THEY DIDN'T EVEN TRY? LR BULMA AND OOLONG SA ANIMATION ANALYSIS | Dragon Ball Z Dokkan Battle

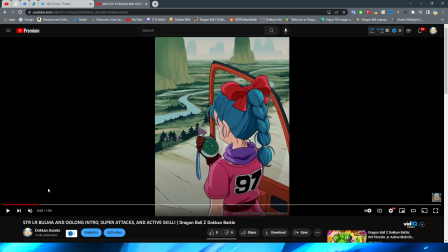3:54 I think that's fine, right, everything for this scene looks all right in my mind, this is a super nice shot, right, from Bulma herself um the assets used here look very good obviously the dragon ball radar in her hand looks fantastic and the landscape i gotta say holy cow bro they did such
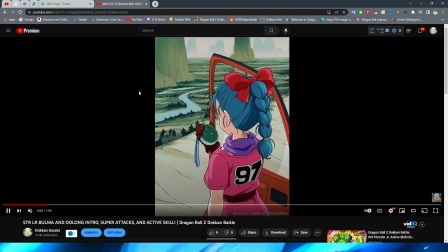4:12 a good job on the landscape in this section for sure right from the mountains in the background to the grass to the
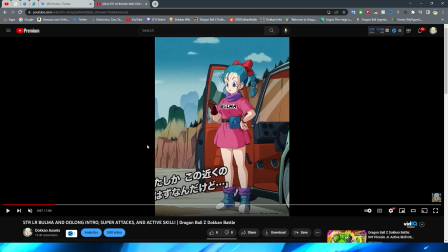4:19 road on the side that she is on all that looks really really good as well as the backgrounds here right everything he looks really really great and of course the car is very very nicely made Bulma's model also looks good I feel like she looks a little too tall here like I feel
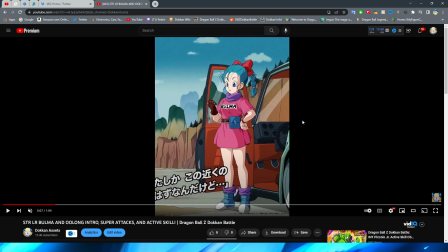4:35 or maybe the car is just really big I don't know she kind of got that one piece leg going on where half of her body is just leg to be honest with you um but nonetheless obviously still a good looking shot for sure
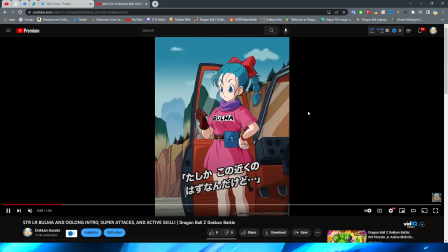4:48 and then obviously we have Bulma basically just talking about getting the Dragon Balls um and a pretty good
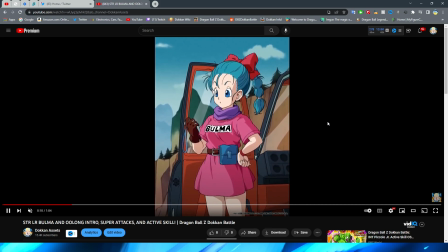4:54 shot right obviously very simple it makes sense that this is an intro animation looking like this right a lot of the time they have a lot of these shots of like the character fully in frame and a couple of like establishing shots to bring them in so no complaints for
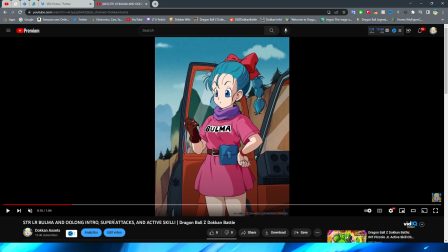5:07 me on the intro i think the intro looks really nice honestly um it's definitely very very good okay so now we move on to the
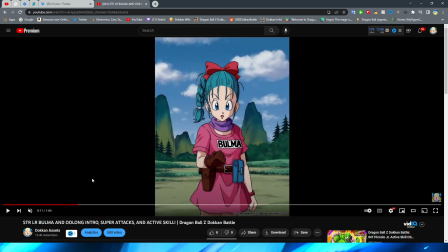5:15 12 key super attack i gotta say this is such a weird one because the 12 key is one of the shortest super attacks that I have ever seen and the 18 key is like double or triple the size of the 12 key so I'm wondering if she has something in her passive for
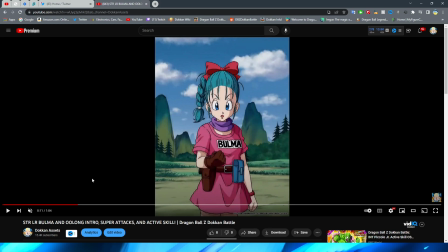5:33 additionals and maybe that's why they made it only um you know like a couple seconds basically because then obviously you could get through the animation quickly if you get additionals um I didn't read her kit too in depth I just saw everybody on the timeline going holy cow she's the most crack support
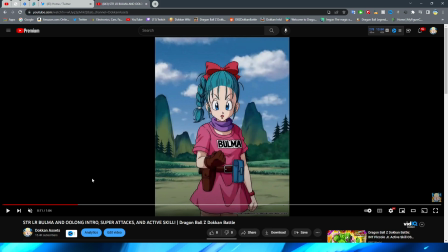5:47 unit in the game so i don't know if she has anything for additionals you guys know i always prioritize the animations the yeah however i said that over the kit regardless though we start off with bulma tossing the capsule which does look pretty good with her tossing it in the air and then
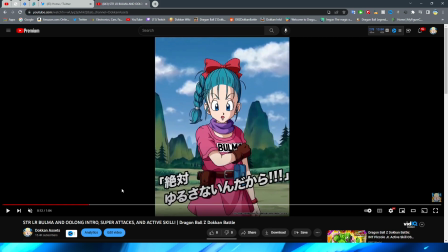6:02 grabbing an item in there that animation is pretty fluid i will say her expression is strange for this scene like it's kind of weird that she's not like either looking at the capsule I guess she's supposed to be kind of like looking forward but if you do notice it's kind of interesting her
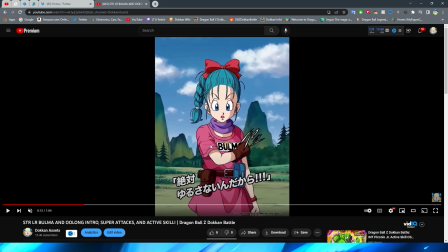6:20 hair has like a little bit of movement on like the little loose strands there but also her eyeballs like kind of move a little bit you can see that they sort of shift a little bit with the animation I'm assuming that's as they're zooming in the assets are kind of moving into place
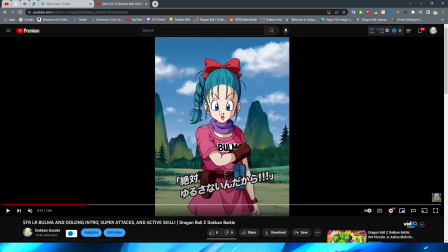6:36 but I don't feel like I've ever seen that like you can see it's a really hard detail to see but look at on her left eye you can see it move up there really strange i don't know why the animations work like that but that is definitely a little yucky if i do
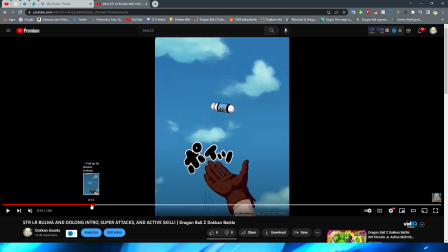6:55 say so myself i will say the toss up into the air i feel like her hand could be animated tossing this a little bit better
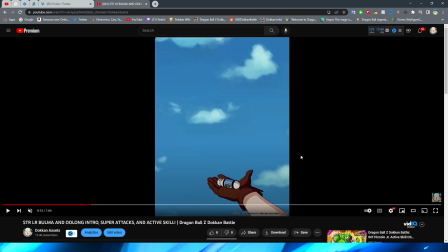7:01 again i know this is probably a nitpick but i mean that is the whole point of this series to take a deeper dive into this it just kind of looks like her hand is attached to a stick and someone just lifted up the stick right and now there goes right I do like at
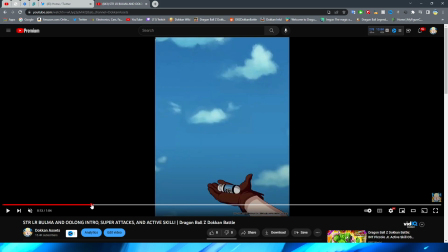7:15 least that they do have a little bit of a change when she actually throws it right you can see that when it goes up they change from her flat palm kind of being towards the sky to kind of shifting her hand a little bit more to sort of imply the movement that they're going for there the capsule
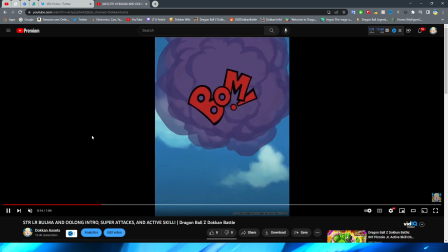7:30 looks fine though obviously spinning around in the sky of course the explosion with the classic boom right and then of course the
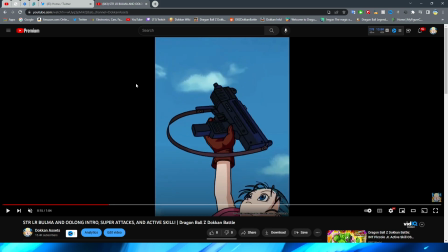7:37 blicky flies down what did they do to bulma here this is like a transitional frame and bulma's really not even the focus of this shot so i understand why she doesn't necessarily look like you know the most high
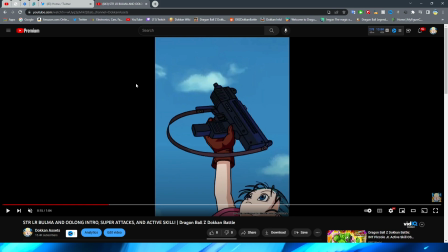7:53 quality here but holy cow bro not only is that expression so strange that angle
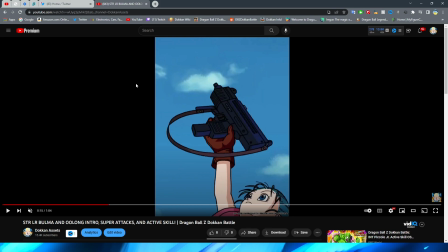7:58 and those assets are definitely not doing bulma justice here but obviously the gun looks fine um loading it
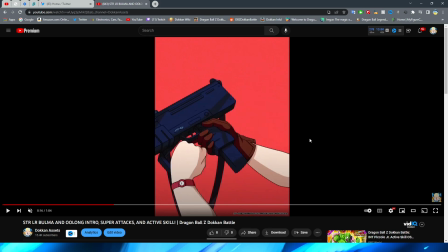8:06 up looks pretty good i like that they have this little red background to kind of imply you know a red alert right type of thing i don't know if i like this flip i will
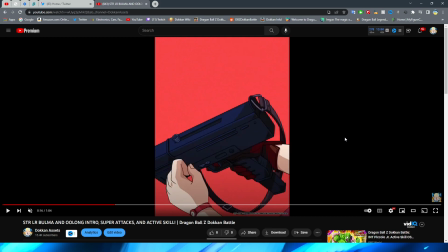8:15 say when she's kind of flipping it into position to then like load it right this kind of catches me off guard i feel like this is a little
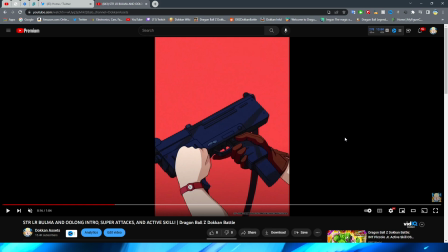8:22 bit too quick i think that there should be a couple more frames in between that um but overall okay obviously loading it up and everything
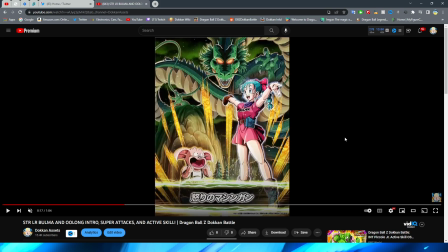8:30 you know pulling the pump whatnot looks good the card art i will say looks fantastic however it's really weird because like i feel like the usual dokkan effects aren't on this they're literally just like shaking the card art and they have the sa in front of it it just looks weird to me
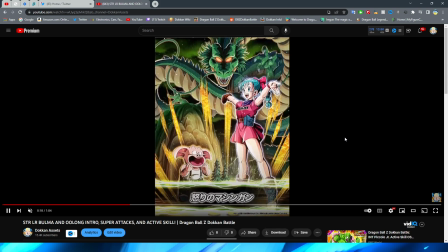8:44 i don't know let me know in the comments there's definitely something off about this also it's really funny i swear this is the last time i was on the card they wanted to fill the space behind oolong because he's so short and bulma's so tall compared to him so they put a rock
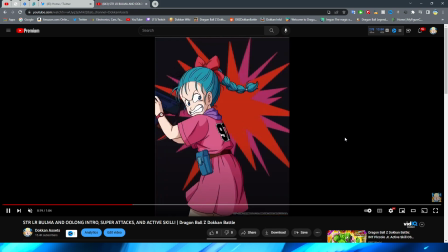8:57 behind him that is mad funny so then we have bulma turn around
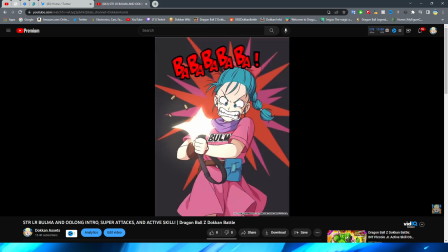9:01 with the blicky in hand this does look pretty good i will say this entire sequence
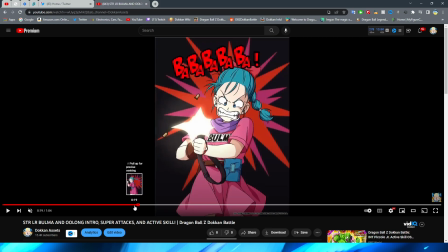9:06 um of bulma turning around with all these anime-esque effects um definitely looks pretty good right i think the turn has just enough frames obviously
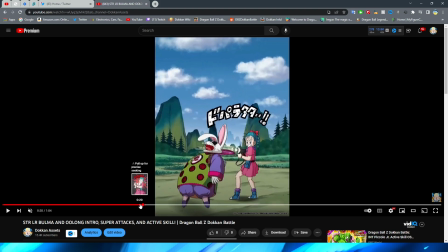9:16 the little effect um coming off of the barrel right and on nonetheless excuse me um the shells right coming out of the gun do look pretty good too i will say i'm a bit disappointed that it goes from that very nice looking scene to this because this just screams free-to-play unit
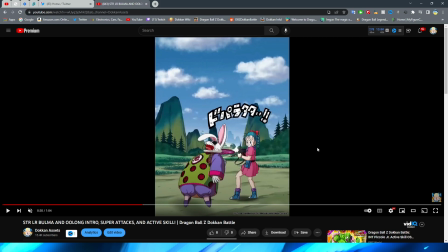9:33 to me this angle and this quality of assets the background certainly looks nice and i do like the little effect that for the text um sort of like automatopia right kind of like pow sort of thing they actually have little like bullet hole marks in the text which is definitely a very nice
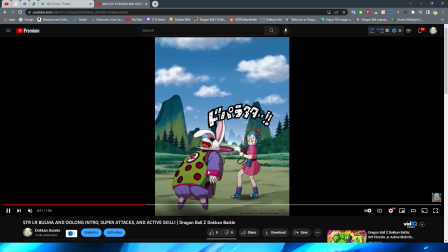9:51 little touch there um with Bulma obviously spraying a monster carrot there monster rabbit I don't remember what his name is off the top of my head something like that um and obviously all of you bullets going into him there I kind of wish that there was just a little bit more like I
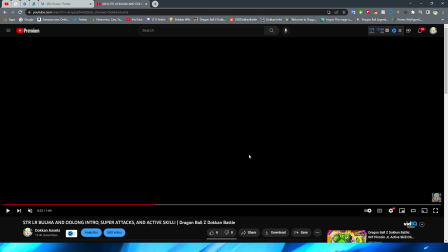10:09 feel like that this essay and it just ends right there I feel like it cuts off at a really weird spot like I feel like there should be more after
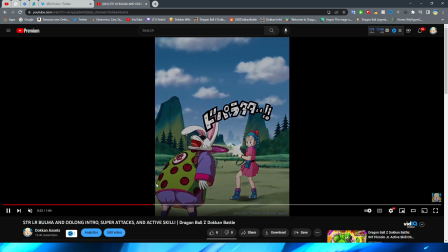10:15 this essay like it just feels weird ending here like I feel like something else should happen but yeah i don't know with all
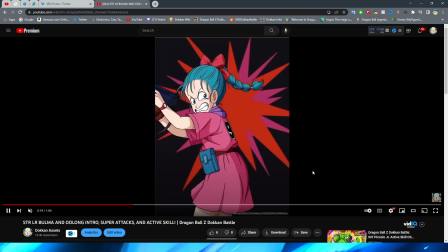10:21 the build-up from this right like you know having her grab it turn it around load it up and then you know this really cool shot of her
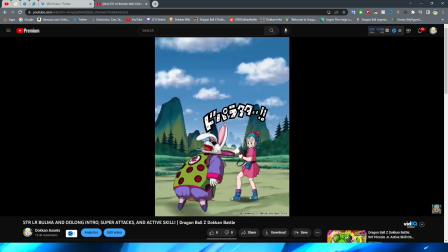10:28 firing it right only to go to you know like i don't know it just feels kind of lame in my opinion i wish there was
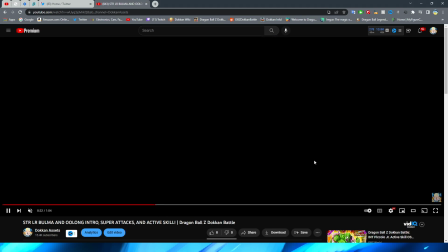10:35 a little bit more but then we go to the 12 key super attack here
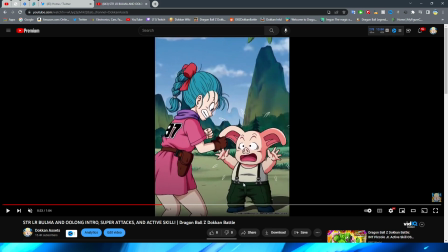10:40 which first of all um before anything the interesting thing
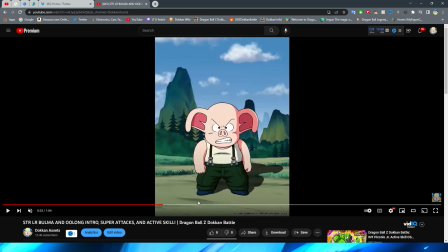10:45 about this is that the enemy sprite because i just want to skip ahead here so you
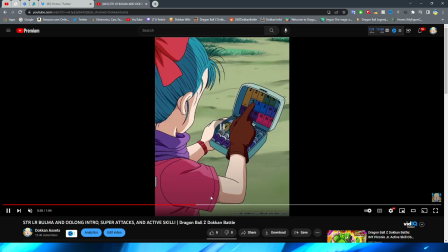10:49 see that the enemy sprite uh is hello there we go the piloth
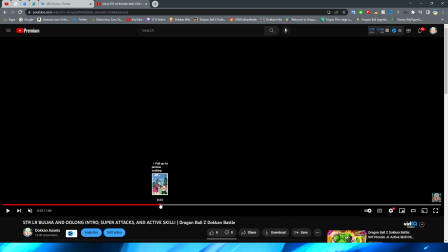10:54 machine uh maybe this is supposed to be like the enemy sprite is like kind of listening to their conversation you
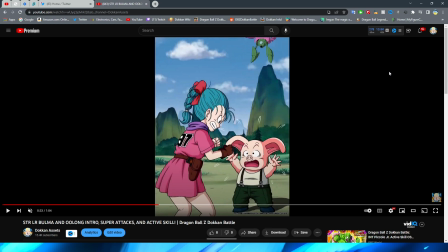11:02 know it's one of those like classic anime moments where the villain's standing there as the characters are arguing with each other and the villain's like oh hello i'm standing right here you know like type of thing but it's just really weird that the enemy sprite is just there right it's just kind of off-putting i gotta be honest
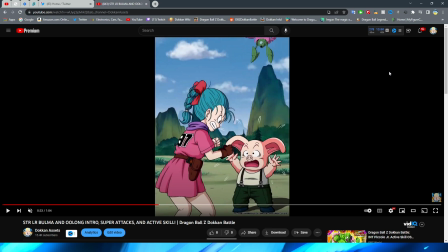11:17 it probably wouldn't be as noticeable if it wasn't the pilaf machine because obviously that's a pretty big like character sprite because of course they're like big you know they're in a giant robot but still kind of jarring to say the least but nonetheless look at this by the way in terms of like how this is
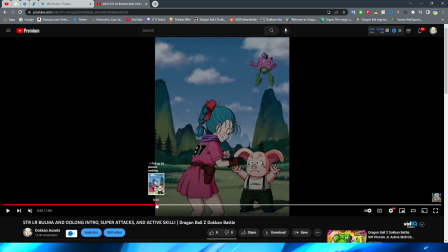11:32 right the 18 key super attack ends here and look at this is the start of the 18 key and the 12 key is like
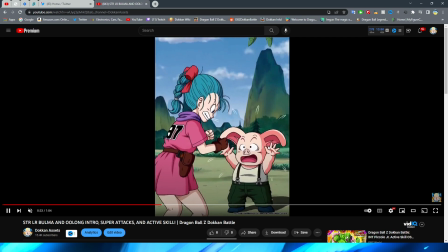11:41 here i don't know it's so short in comparison it's really weird but yeah obviously Bulma getting mad at Oolong this looks just fine I will say this could definitely have
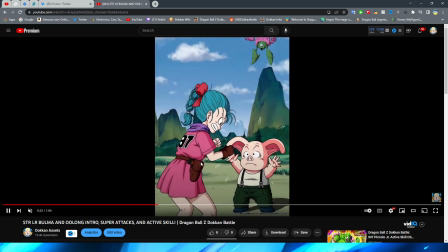11:50 some more animation literally Bulma just like squats down basically like for two seconds right and I don't know maybe this feels so empty